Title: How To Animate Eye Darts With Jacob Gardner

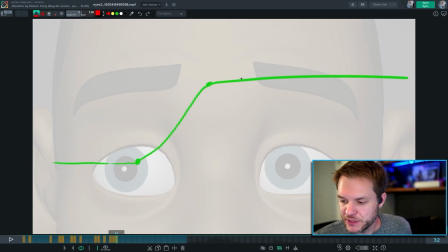[12:31]
So what I would do, I would probably set a key like here and then move this one down a little bit when I get in the graph editor so that there's that little bit of drift before it gets straight again. Maybe I would even put it out here and I would bring both of these down a little bit,
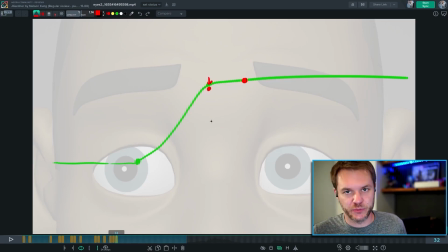[12:48]
but you want like a subtle drift that continues over several more frames, and that will keep it living in the hold. It's a moving hold. It keeps it slightly alive, just drifting pixels in between the moves so that you can hold that pose before you get to the next one.
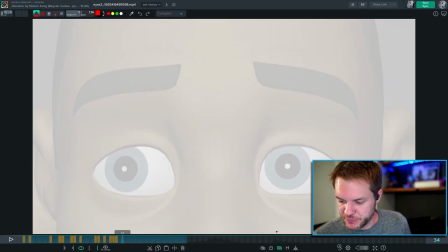[13:06]
All right, and then same thing on same kind of concept for when bringing the brows down.
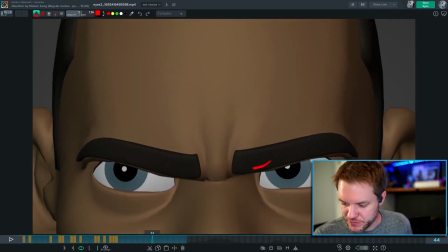[13:13]
I like your overshoot, and I like that last bit of squeeze that's going inward after you come down. That's awesome that you've got that going down and then in instead of everything coming in at like a 45-degree angle. It's down and then in. That feels like you get that extra oomph of squeeze right there at the end.
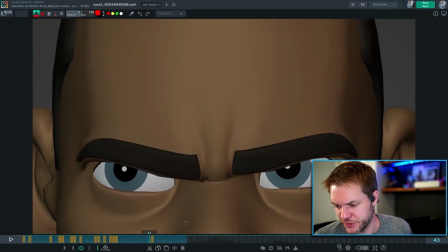[13:30]
I think that's working great. And you also have a really nice shape here. This is a really cool shape. It feels angry. I love how you're using the brow to cut into the eye. Like the brow here is becoming the upper lid. It's cutting off where we can see the brow. It feels very appealing.
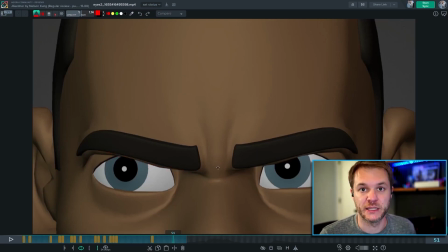[13:46]
I like it. The recoil on the brows might be a little slow. So here's where it feels maybe a little slow, floaty. Is that you've got, let's see, about 43 is the apex down.
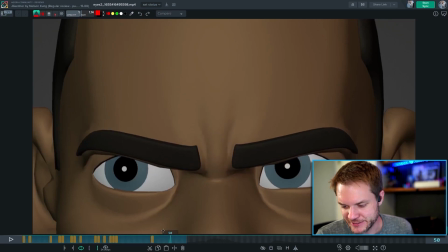[14:03]
1, 2, 3, 4, 7 frames to come back up.
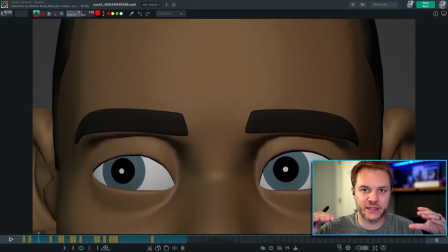[14:08]
I think your instincts are right about how to get that little bit of cushion, but I think it's too big and a little too slow.
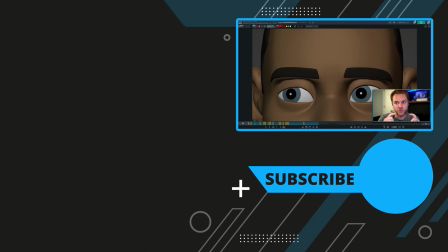[14:16]
So I would try taking some frames off of it and reducing the range, how far down it comes versus how far up it finally settles. So that you still got that same exact idea, but it's a little bit sharper on the bounce back up, and it doesn't go quite as high back up. And I think you'd have it.